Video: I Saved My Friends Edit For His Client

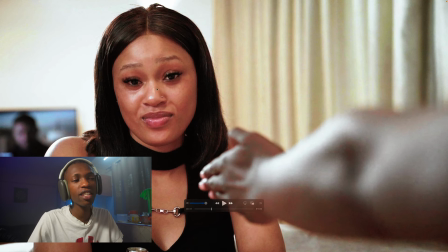It has to feel like the camera is not there. Your talents should not even know the camera exists. So this shot is a problem. You know, we need to cut that out.
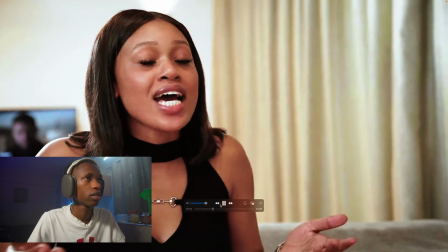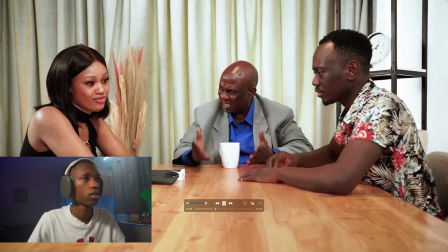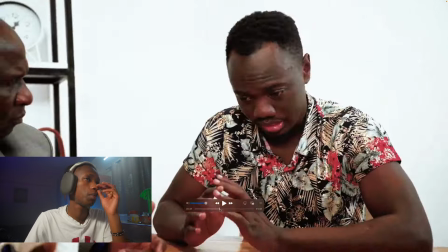The music.
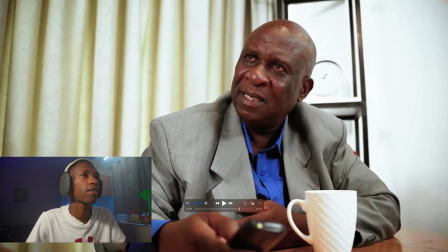And here towards the end, the camera stays on the dad for so long and he's still conversing with the girl. So that is definitely not good.
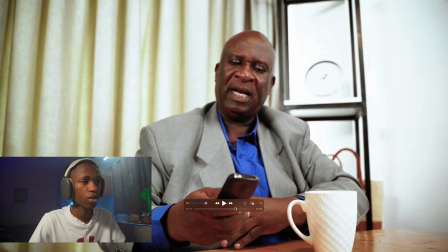Like you need to see that communication and that response and that those reactions.
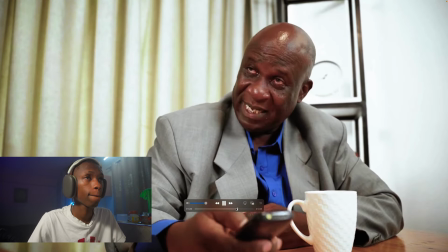Yes,
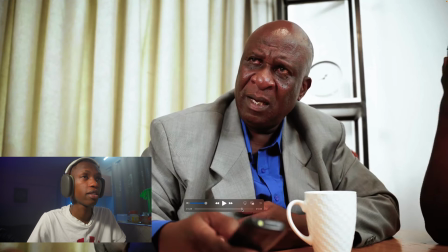the music is definitely too loud.
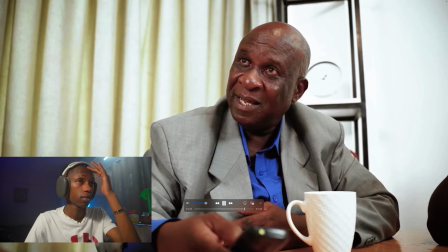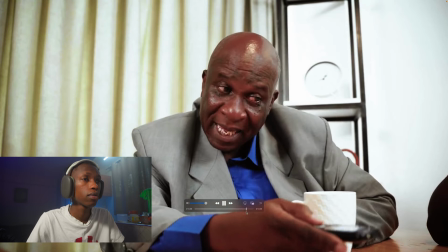Yeah.
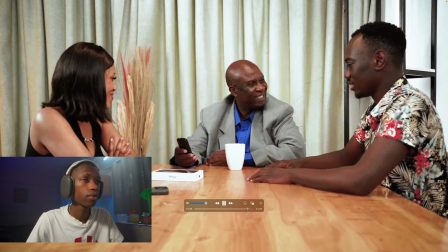Like at this point, it's a very good opportunity for you to show the character's reaction.
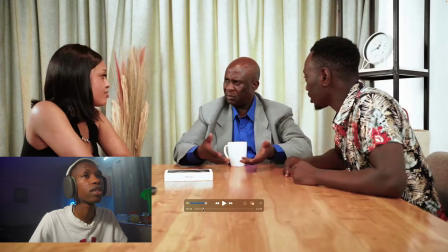Plus, I feel like the main character has really gotten very, very few shots, you know?
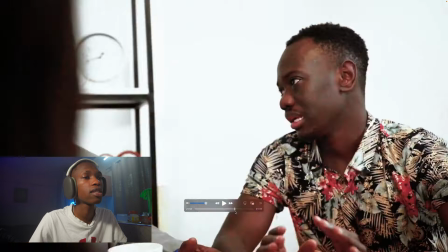Very, very little screen time.
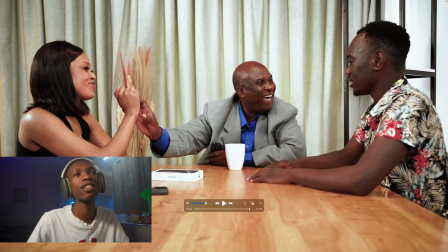Yeah. Like this part shows betrayal, because he was calling his dad for, you know, like as a mediator to be on his side to support him, because you know the situation the girl is in is not a good situation, but now they end up teaming up against him.
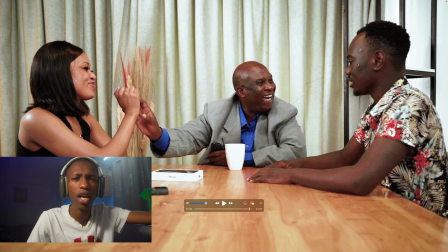So this is a very good opportunity for you to show the reaction of, you know, betrayal, you know, like crazy. Guys, I definitely think that is it. Everything else is good.
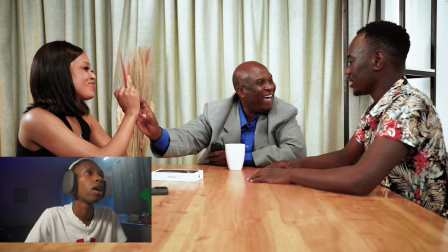I mean, the color looks great, the framing is good, there is no boom sinking in the shot. What else? Yeah, it's pretty much okay, to be honest. I don't think there's anything else I can add to this. Yeah, maybe just, you know, changing the music a bit and making it more engaging by doing multiple cuts. So yeah, guys, thank you so much for watching. That's my video. Hope you enjoyed it. Hope you learned something. If you have any suggestions, if you're a video creator and you'd like me to maybe watch your work, maybe react to it, let me know down in the comments below, because this content is definitely here to stay. I'm trying to be as consistent as I can this year, create more time, you know, set aside more time for myself, and hopefully before the year ends, we'll be somewhere where we can do exciting things together. So yeah, thank you so much for watching.